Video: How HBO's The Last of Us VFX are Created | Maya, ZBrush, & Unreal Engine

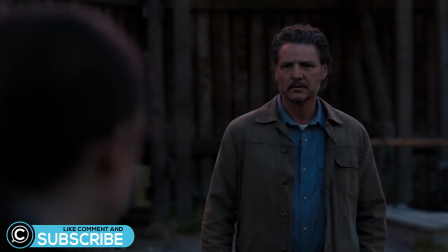0:03 It is ClassCreatives and in this video we'll discuss how The Last of Us' latest installment in the hit television series uses state-of-the-art workflows,
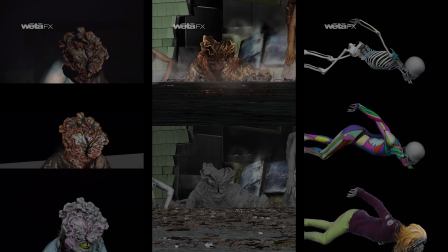0:12 practical and CGI visual effects software such as Autodesk Maya, ZBrush, and Houdini to produce the award-winning live-action episodes.
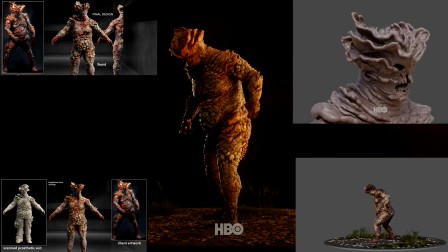0:20 Many of our students are curious about the software and techniques that were used to bring the visually stunning characters to life throughout each segment in the storyline.
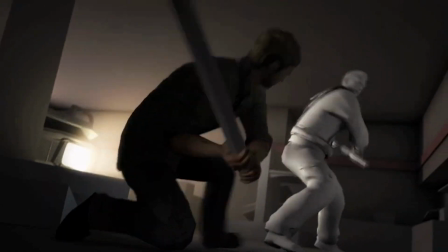0:27 We'll take a look at how the Last of Us franchise has evolved over the years,
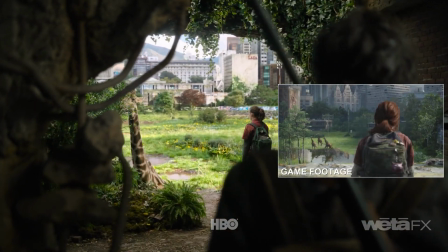0:31 going from a groundbreaking AAA game from Naughty Dog Studios to one of the most anticipated live-action video game adaptations to date.
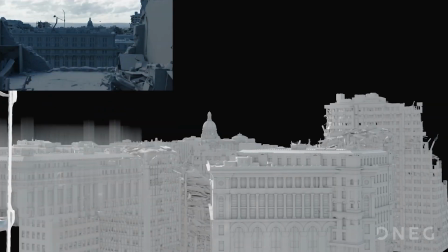0:38 In this video, we'll discuss how these award-winning visual effects are made by some of the best studios in the world,
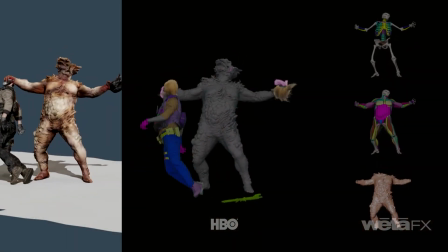0:44 paired with state-of-the-art tools such as integrating 3D assets with practical costumes to enhance the unique post-apocalyptic world,
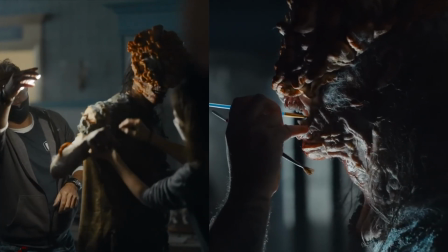0:51 how characters are physically transformed on screen with prosthetics,
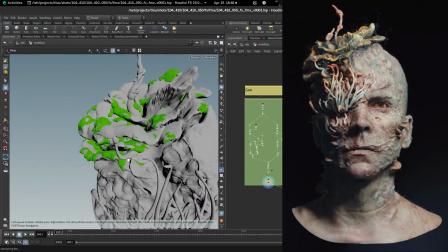0:54 the critical design choices necessary to adapt the critically acclaimed video game characters to the TV show,
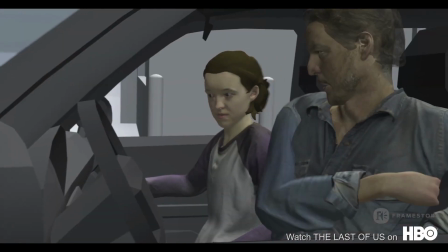1:00 and how all of the elements are assembled together to create a genuine adaptation to the original source material.
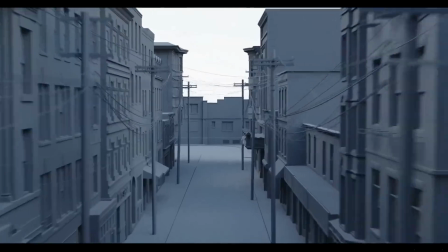1:08 Digital matte paintings were necessary to extend or replace backgrounds to create the post-apocalyptic world,
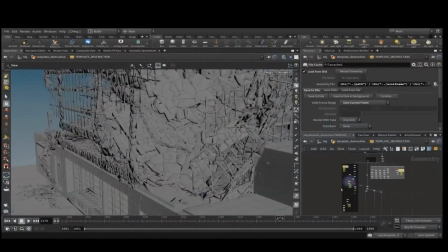1:14 to keep the theming with a look of poorly maintained and overrun cities matching that of the PlayStation video game classic series.
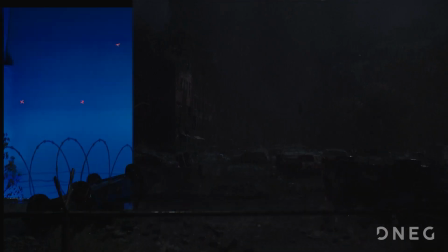1:22 They had to find a balance between trying to get the vibe of the game, which was much more lush and vibrant,
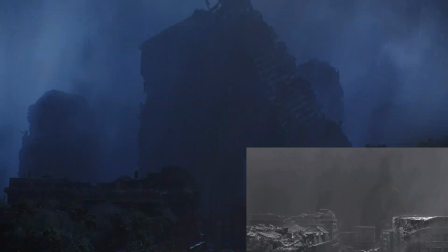1:28 and try to combine that with new aesthetics for the show with a twist of the autumn season.
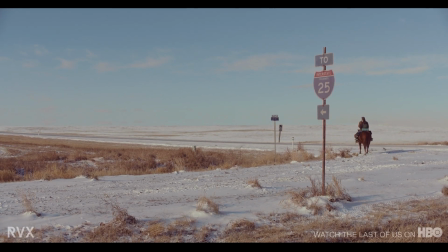1:33 The show takes place over a year, so if you watch carefully you'll even see a transformation of the environments from fall to spring.
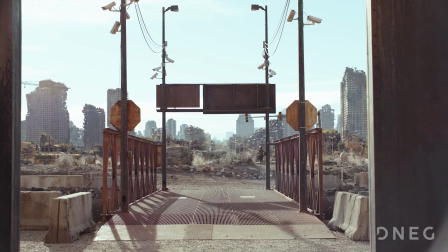1:40 It's a me, Mario.
Digital matte paintings were used extensively to weather and age locations on set. set.
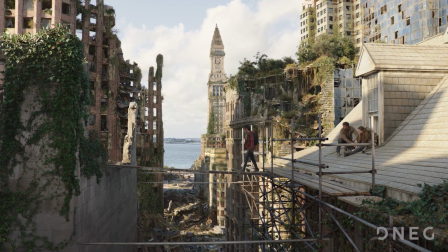1:49 They also helped plate extensions and integration. For the balustrade deck they needed a full blue screen set to recreate the key shots from the game.
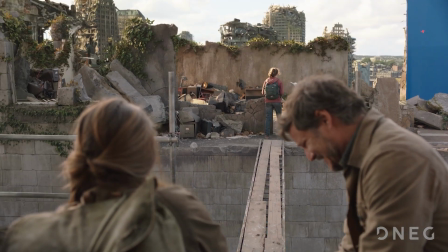1:57 The real world location needed to evoke the same feeling as the game. This was one of the few moments in the show that was pretty much a 1 to 1 recreation from the game.
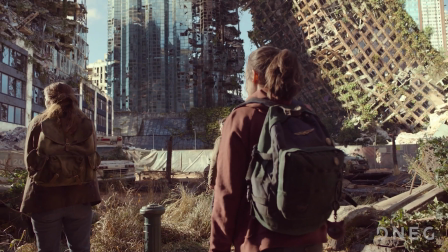2:06 Buildings needed to look abandoned while infrastructures weather worn, corroded, and deteriorated.
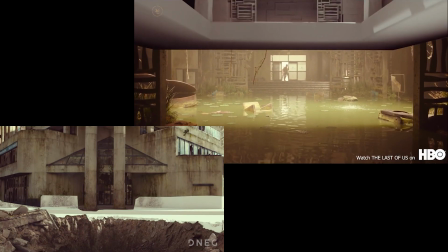2:13 Hero buildings needed fully built interior structures.
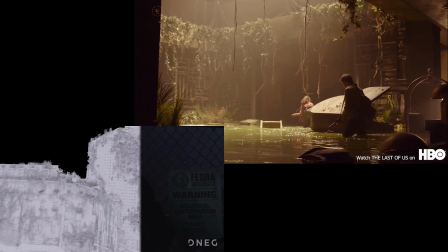2:16 Buildings needed to be effects compatible, match real-world locations, and convey 20 years of decay and weathering.
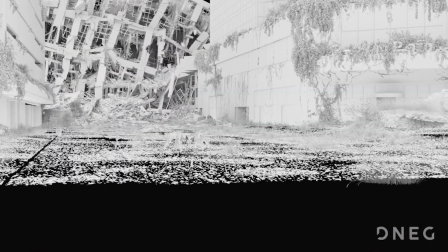2:23 Plants needed to look like they were reclaiming what was theirs along with modern-day signage removal from the shoots.
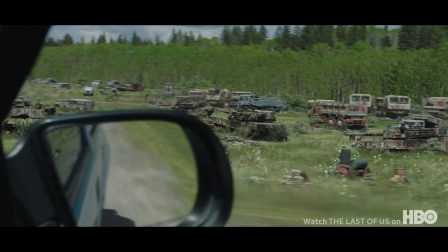2:29 Bridges had to look unusable. Nearly every shot needed to be adjusted to give the look of an unusable and abandoned world.
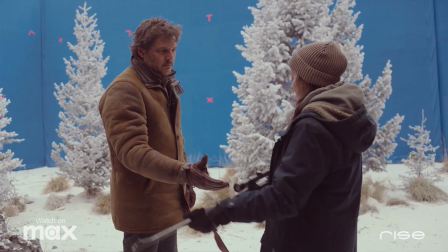2:38 Speedtree and Megascans were used for 3D plant assets. The artists needed to make sure that the extra elements added were not overly distracting.
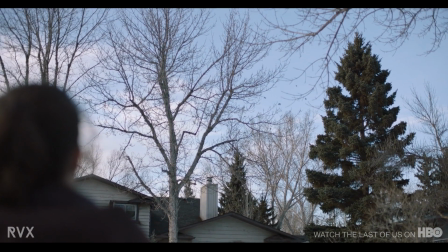2:46 Digital tree simulation was created in Houdini to add wind for added realism.
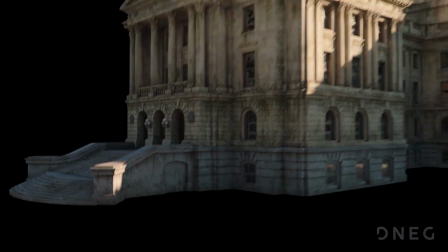2:52 Drone photogrammetry of the legislature building in Edmonton, Alberta was used to build a digital asset.
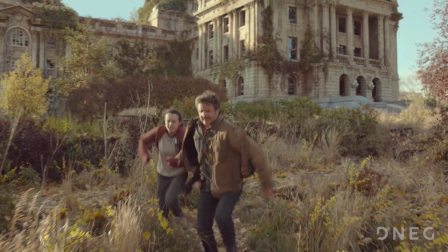2:58 They adjusted the dome to match the iconic gold Massachusetts State House.
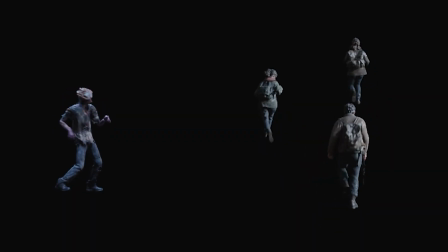3:02 Digital doubles were created for the main actors, particularly for the quarantine zone escape sequence.
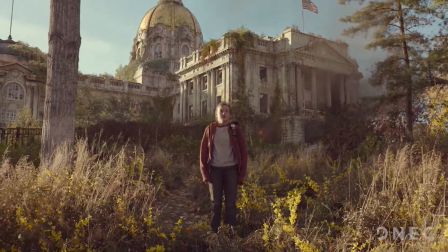3:08 The shots needed to match the live-action cinematography.
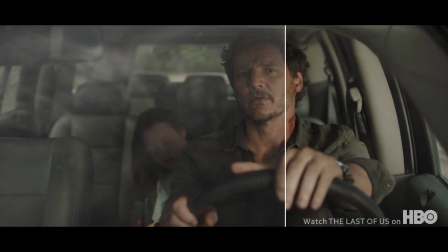3:13 Practical effects, along with prosthetics, were the preference from the show's directors for aesthetic and technical reasons.
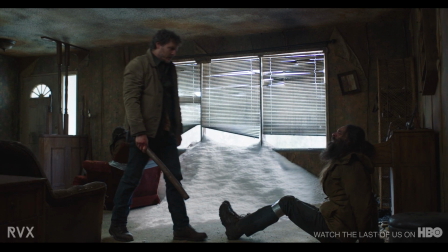3:20 However, even with all of their planning, digital effects were still necessary to bring the show to life.
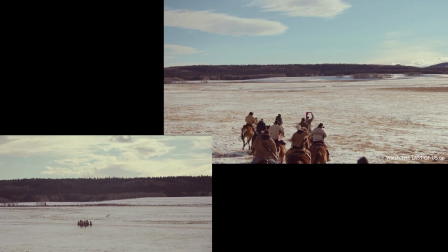3:25 A location in Canada was chosen known for its prolific snowfall. However, when the team arrived, there was very little snow.
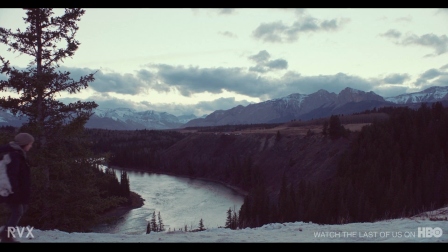3:33 Real snow was brought to the set and 350 dump trucks.
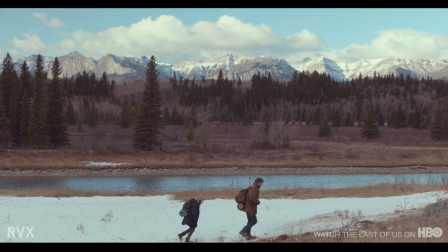3:37 Additional digital snow and dirt was necessary to complete the color-graded final shots seen in the show.
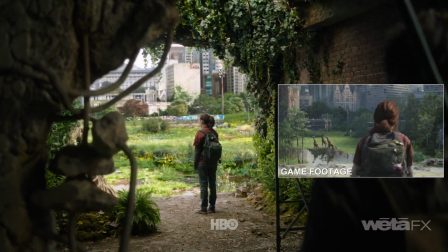3:43 To recreate the iconic giraffe scene, the environment needed to stay consistent with the overall aesthetic of a decaying world,
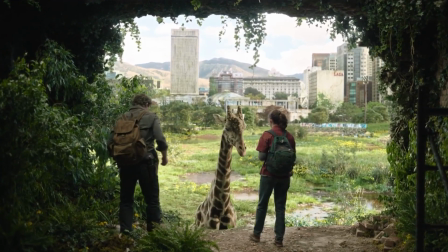3:50 but also serve as a natural habitat for the giraffes.
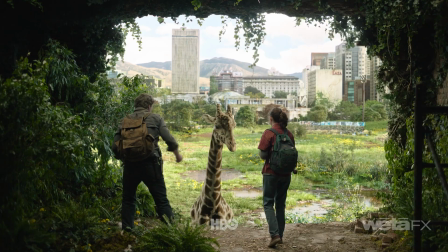3:54 Stitched captured drone footage was used to assemble a high-resolution panoramic image, which would serve as the basis for the environment.
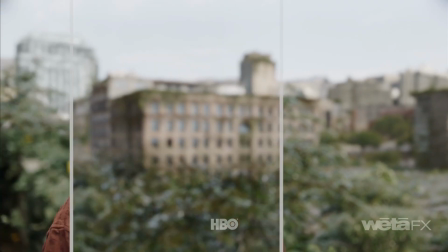4:02 Existing buildings were redressed with weathering and partial destruction, as well as plant overgrowth, mixing procedural and projection techniques.
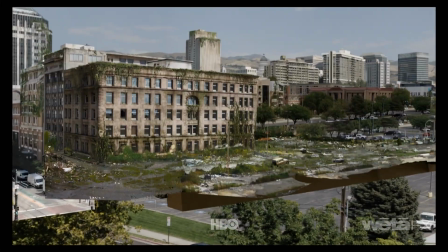4:11 A combination of CGI and 2D projected buildings were used to populate the iconic scene.
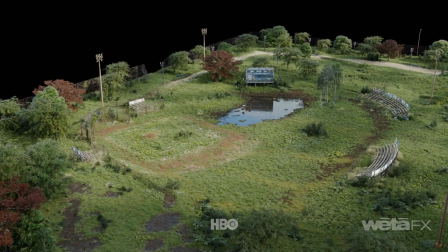4:18 Inspired by the scoreboard scene in the game, the artists expanded on the idea and built a Little League baseball field for the backdrop.
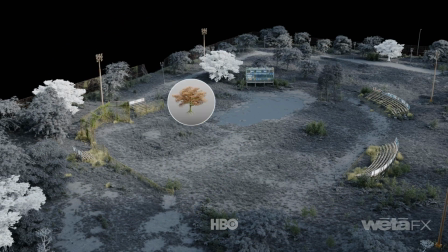4:25 Digital assets such as benches, bins, grasses, flowers, and shrubs were manually placed as well as distributed procedurally.
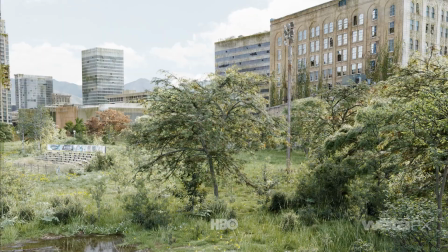4:33 Puddles and trees were simulated to give additional ambient motion to the park.
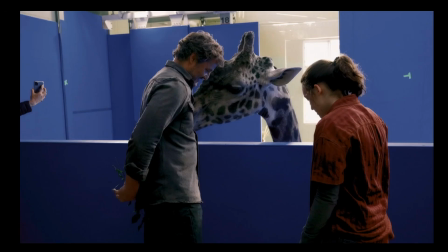4:37 A real giraffe was used for the establishing shot, which was shot at the zoo with a blue screen.
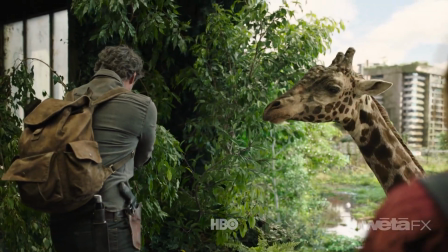4:43 In order to direct the action, the giraffes needed to also be CG. In the scene where Ellie shoots the horse,
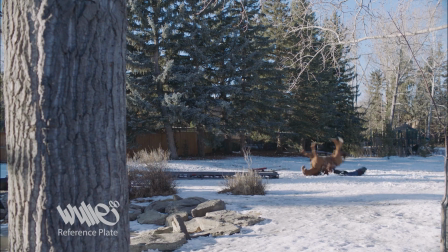4:49 a computer horse and a real one were used to achieve the visual effect of the animal falling and having its legs positioned in a convincing manner visually.
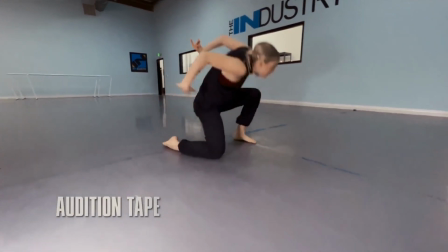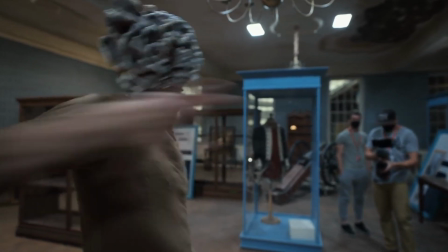5:05 To create the visual effects of the infected, Barry Gower and his team of effects workers created several prosthetics for the infected characters.
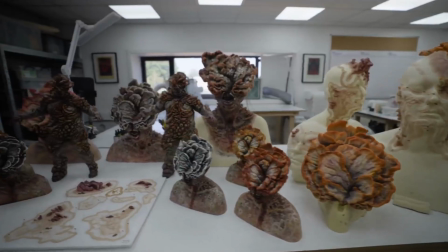5:14 Using concept artwork from the game, they made prosthetics for the various stages of the infected characters.
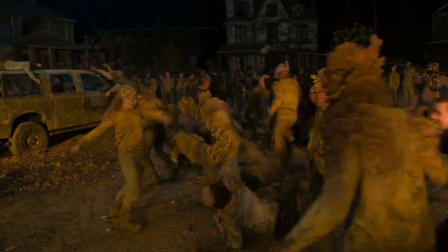5:20 The cul-de-sac sequence would require 60 characters in prosthetic suits and makeup.
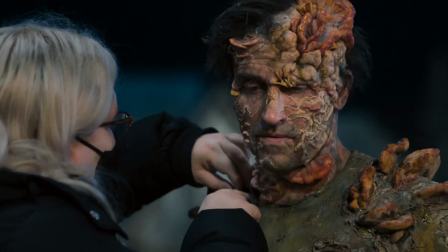5:25 Since the prosthetics were made of silicone, the actors needed to remove and replace the costumes each day of the shoots,
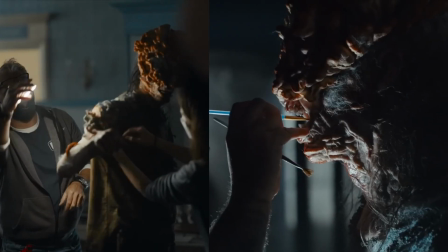5:32 making sure the paint and applications matched those of the previous day.
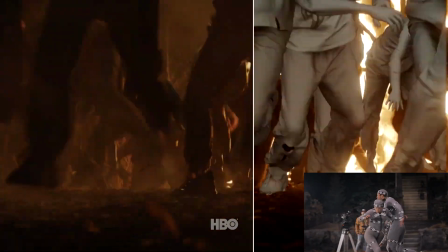5:36 In order to create a horde effect, a digital asset was created so that different variations could be made to populate the scene.
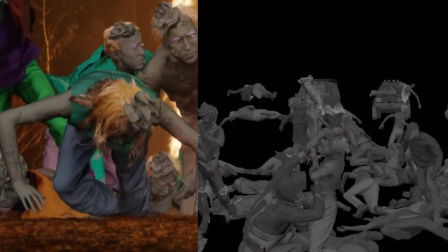5:44 Motion capture was used for the crowd motion.
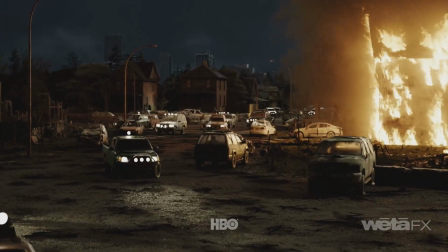5:46 A mix of live action, motion capture, keyframe animation, and Weta's crowd simulation tool Massive was used to bring the horde to life.
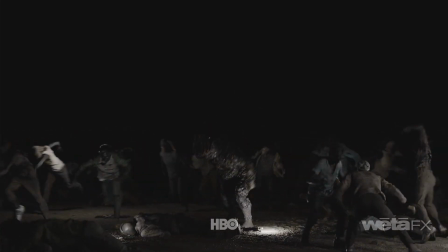5:55 For the battle sequence, a burning building was the main light source as hordes of infected poured out of a giant sinkhole.
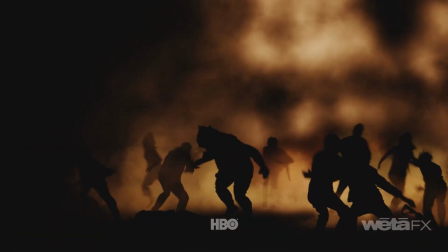6:01 A huge challenge was compositing the additional CGI infected in between the live-action actors.
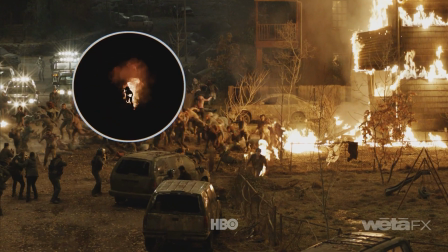6:08 The fire lighting was driven by simulations to enhance the practical fires captured in camera.
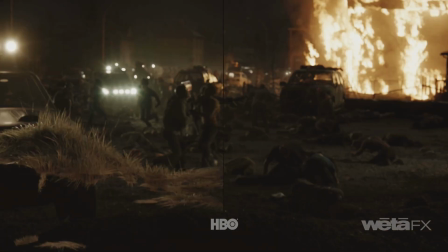6:13 The final shot in the sequence was entirely CG.
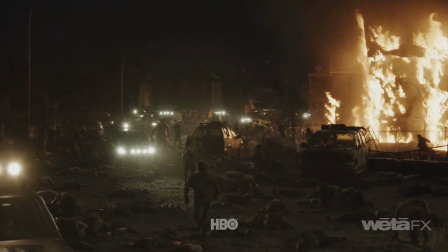6:17 The artist strategically placed car lights and small fires for the infected to run through to enhance the visuals.
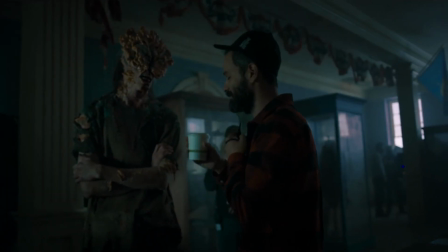6:23 The clicker prosthetics were designed to fit over the actor's head, but the effects team had to ensure that they did not appear like helmets.
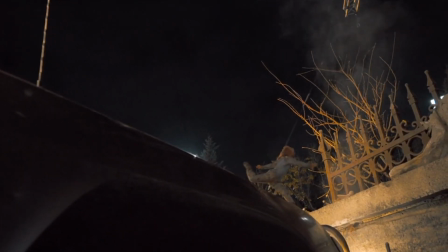6:31 The child clicker, due to proportions, had to be recreated digitally. Her proportions were adjusted to convey the fact that she was a child in the sequence.
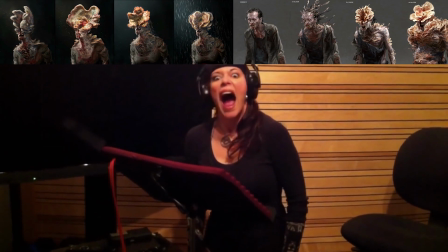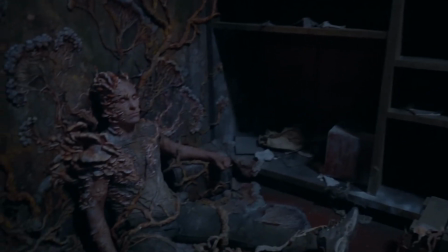6:46 In a second episode with the Bostonian Museum,
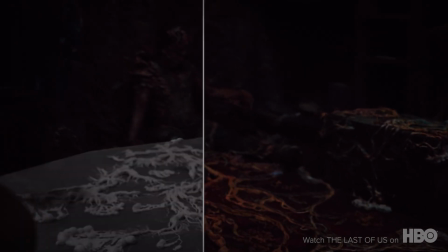6:49 the art department and visual effects team created a practical set that used very little visual effects for the final set piece.
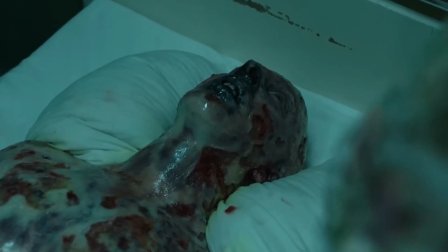6:55 Similar to the practical effects used in HBO's Chernobyl's Burn Victims,
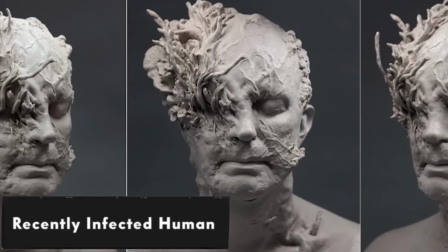7:00 the infected had various stages of infection, shown throughout the show as it progressed from human to clicker, and also for the bloater.
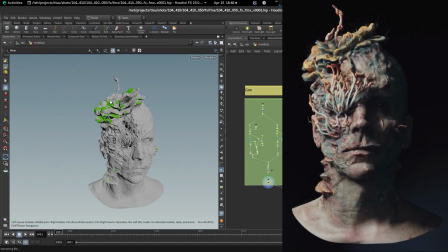7:08 It would take the team 3-4 months developing all of the different stages for the infected.
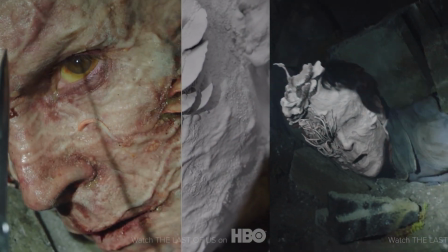7:13 They kept in mind the way the infected was taking hold of the host and their design choices,
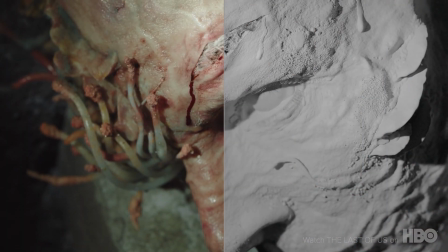7:18 suggesting how the cordyceps were infecting the human body and channeling into the brain to infect the host.
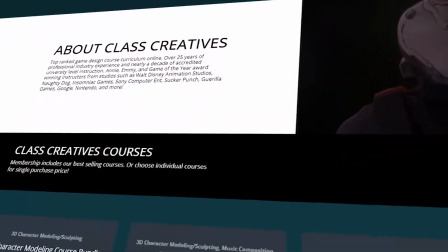7:24 Quick pause to tell you a little bit about Class Creatives. We'll help you take your 3D and 2D art to the next level. Learn from industry professionals with experience teaching at accredited universities. Land that new job, receive higher pay, and stand out from the competition.
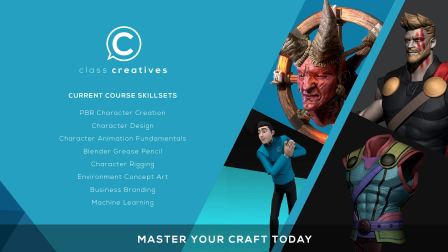7:38 The great thing about Class Creatives is the ability to learn at your own pace and your own schedule. Get started today for free with a link in the description.
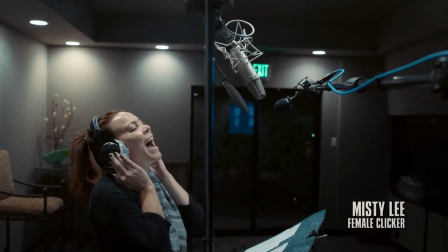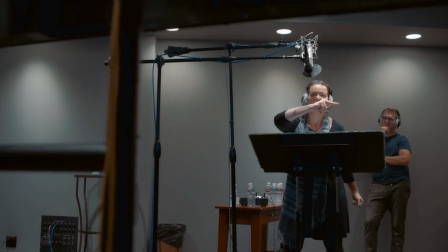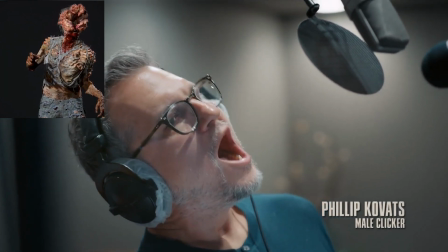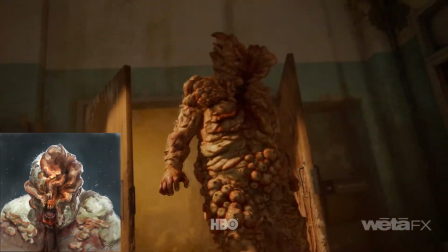8:01 They used a full bodysuit for the bloater. They also referenced artwork from the game and a real-life MMA fighter to help them create the bloater's unique appearance.
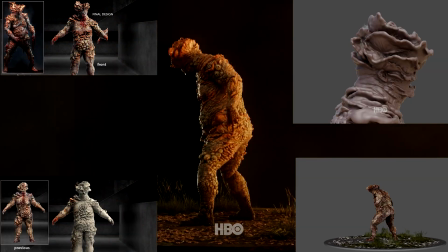8:10 The animators paid special attention to the bloater's fungal crown, skin, and hair as well as its movements.